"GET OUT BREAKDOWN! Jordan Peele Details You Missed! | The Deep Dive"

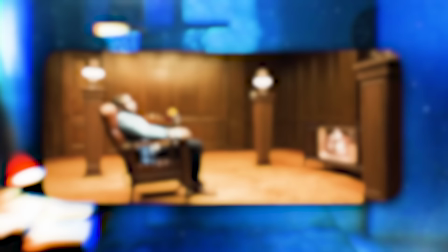8:13 On the column are Omega symbols, Omega, the final letter of the Greek alphabet, a symbol of eternal life,
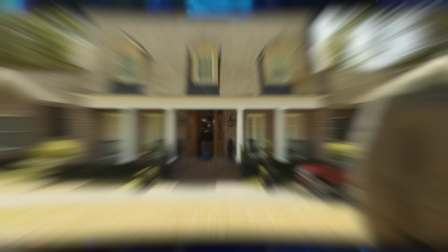8:18 as this cult has unlocked the secret of immortality by hijacking black bodies. The camera slowly pulls back to reveal this from Walter's point of view.
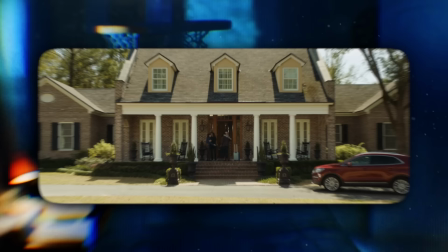8:26 There's something eerie about Dean's excited little hop and the way that he says, my man, and we're huggers.
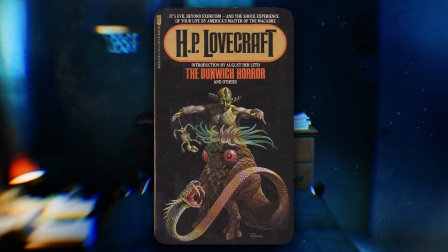8:32 The name Armitage actually comes from the main character of the H.P. Lovecraft story, The Dunwich Horror.
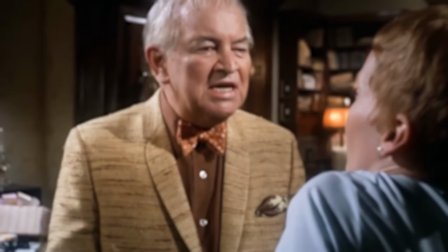8:37 The patriarch, Roman Armitage, takes his first name from Roman Castevet, the cult leader in Rosemary's Baby, which Get Out took inspiration from as another allegorical social horror.
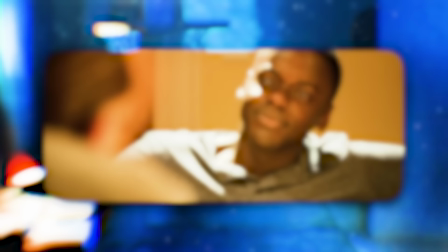8:45 Rosemary's Baby was about gaslighting and rape culture. Get Out is about gaslighting and modern racism, and how it has a particularly insidious,
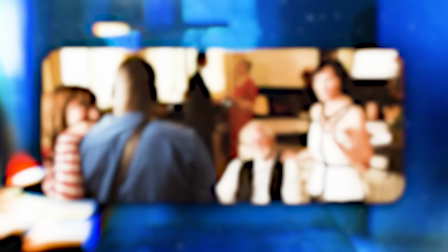8:52 more accurate, but more subtle form in the 21st century, but it's still racism.
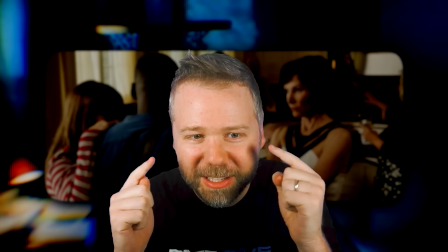8:57 Basically saying that whether you live in cities or whether you live in a rural area, you still have the same kind of problem notions in that noggin.
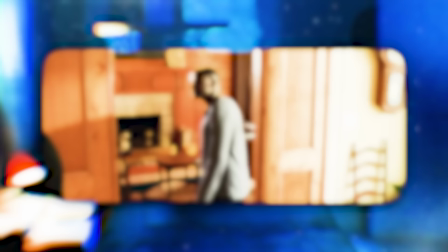9:03 Dean gives Chris a tour, showing Missy's psychiatrist office,
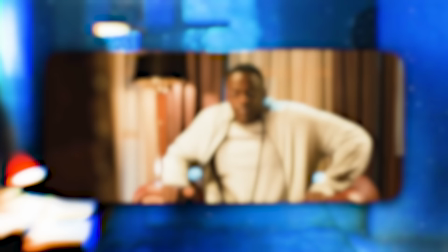9:07 and we linger just a second longer on this red chair before we cut away, setting up this spot as where Chris will fall into the sunken place.
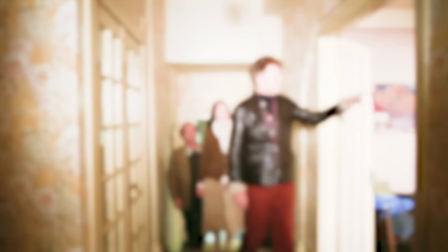9:13 Peele actually designed this whole tour to work the way the opening tour does in The Shining, to give the audience a map of where all the scary stuff is gonna go down later.
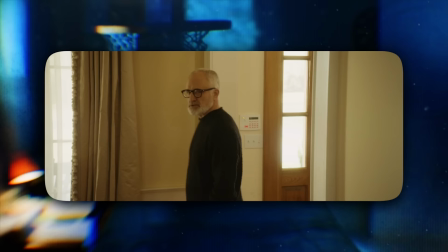9:21 Dean points to a photograph of the family, and Dean wears bright red pants in this photo, just as Jeremy will do when he arrives later.
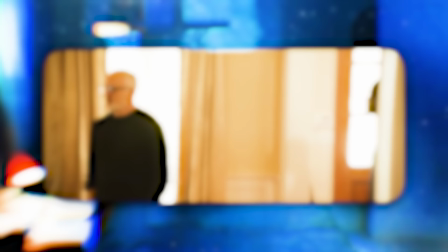9:27 Dean talks about all of his souvenirs, talking about how he picked them up in Bali, and says this. Such a privilege. To should be able to experience another person's culture.
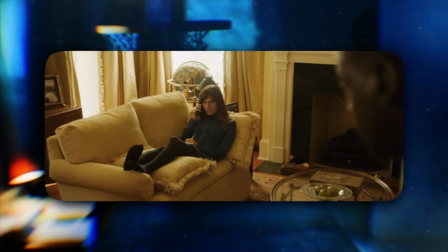9:35 Oof, the word privilege. Trophies he picks up from African countries, all while we see Rose lounging in front of a globe turned so Africa faces us,
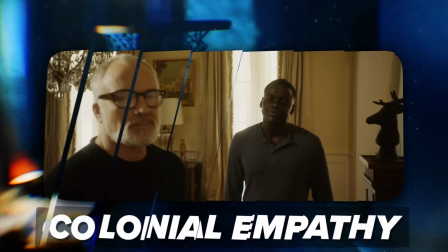9:43 as she really is a modern slave trader. With his words, Dean states the deeper anxiety of this movie, colonial empathy. Get Out dispels the notion that American racism only exists in the American South. It's everywhere.
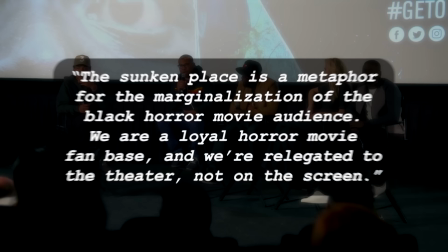9:55 Suburbs, northern rural areas, and yeah, Hollywood. Jordan Peele said, quote, "The Sunken Place is a metaphor for the marginalization of the black horror movie audience.
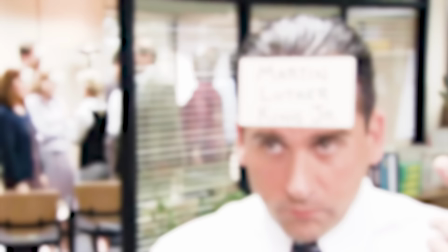10:04 We are a loyal horror movie fan base, and we're relegated to the theater, not on the screen." In this movie, Peele completely exposes the hypocrisy of white liberals.
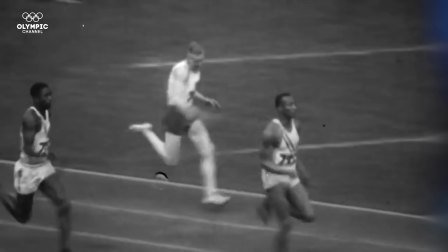10:12 So Dean shows Chris a photo of his dad, who lost in the qualifying round to Jesse Owens in the 1936 Olympics, when Owens humiliated Adolf Hitler on his home turf.
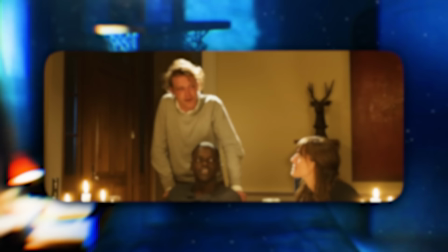10:21 This is how Roman became obsessed with black people having more God-given advantages and combining them with a white man's determination, according to Peele.
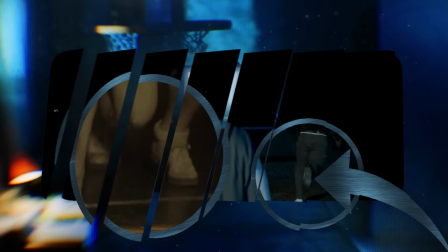10:28 It's why Walter sprints outside later and notice that the costumers put him in the same 1930s running shoes when he was outside that scene.
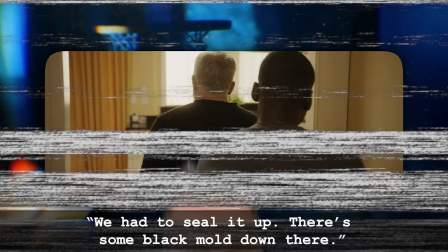10:36 Dean brushes past the basement.
We had to seal it up. Some black mold down there.
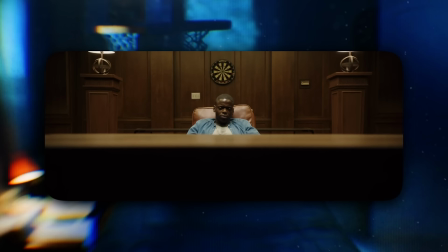10:40 Yeah, black mold, as in mold from the black brain matter that they lobotomized, or molds for black people with white souls that they're printing.
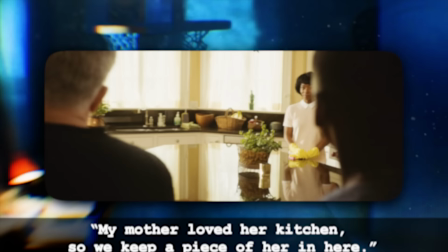10:48 And because every line in this freaking scene is a setup, Dean next says, "My mother loved her kitchen, so we keep a piece of her in here."
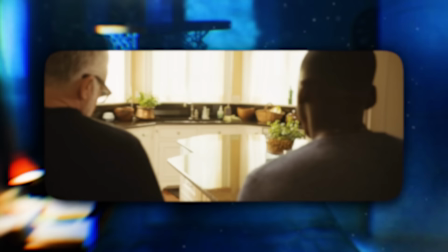10:56 A piece of his mother's brain resides in Georgina.
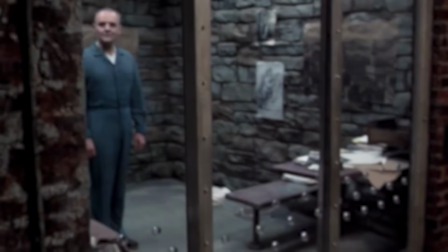10:59 Peele said that he wanted this reveal of Georgina already staring at them to be like the reveal of the Grady twins around the corner, or Hannibal Lecter when Clarice arrives at his cell.
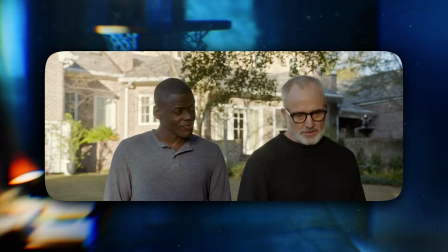11:07 Dean admits how bad it looks to employ Walter and Georgina.
"We hired Georgina and Walter to help care for my parents.
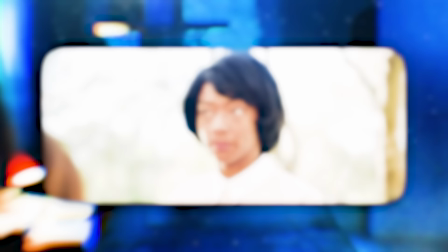11:14 When they died, I couldn't bear to let them go."
He literally didn't let his parents go by putting their brains inside these two people.
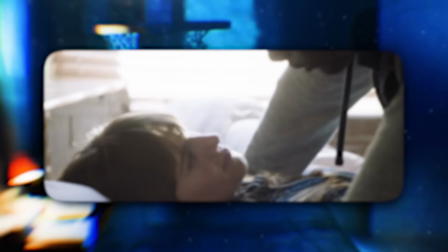11:21 It's horrifying. Over tea, they ask about his parents, and Chris reveals that they're both not in his life,
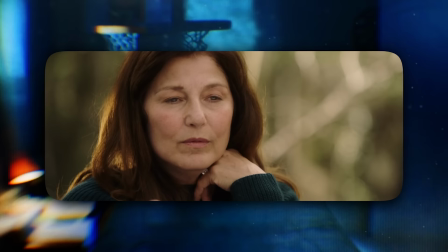11:25 which shows part of why Rose selected Chris, because he wouldn't have had a family to look for him when he disappeared.
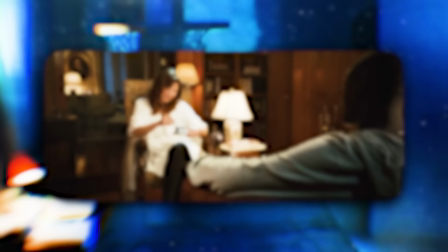11:31 Then Missy makes her first move.
"Well, that's okay. We don't have to talk about that."
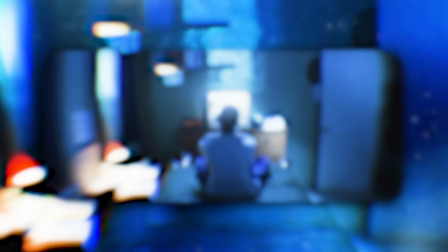11:35 She has already begun the hypnosis, constructing an association between Chris's painful memory of his mother with the sound of the spoon.
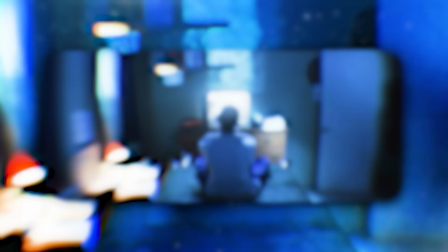11:43 Already, Chris gets fidgety with his fingers, which is something we know he did as a kid while stuck in paralysis when his mother did not come home.
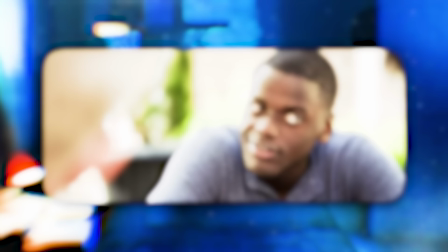11:50 Dean interprets this as Chris jonesing for a cigarette.
"That's okay, we're not judging. It's a nasty habit, though."
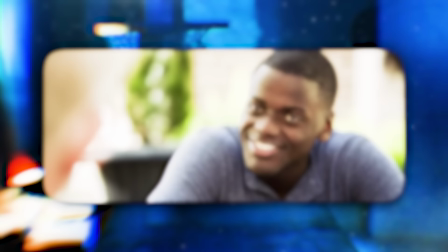11:56 They're especially opposed to Chris smoking because it represents a health risk to the body they're about to auction off.
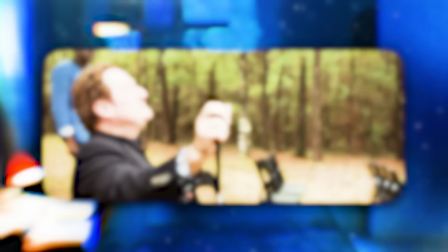12:02 The only reason Missy cures his addiction is because they wouldn't be able to hypnotize that out of him when Jim Hudson took over.
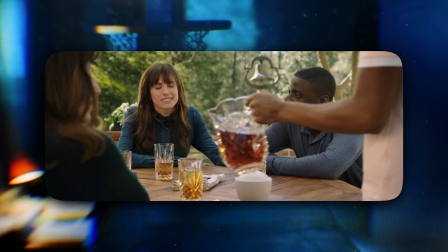12:08 Georgina tops off everyone else's tea, but refills Chris's last, even though it's the only one that's actually empty because this grandmother resents him.
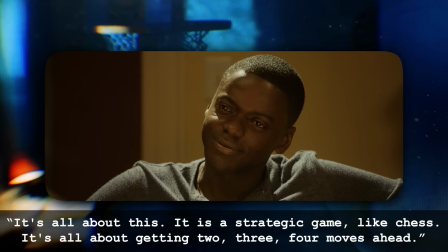12:16 Over dinner, Jeremy talks about jiu-jitsu.
"It's all about this. It's a strategic game, like chess.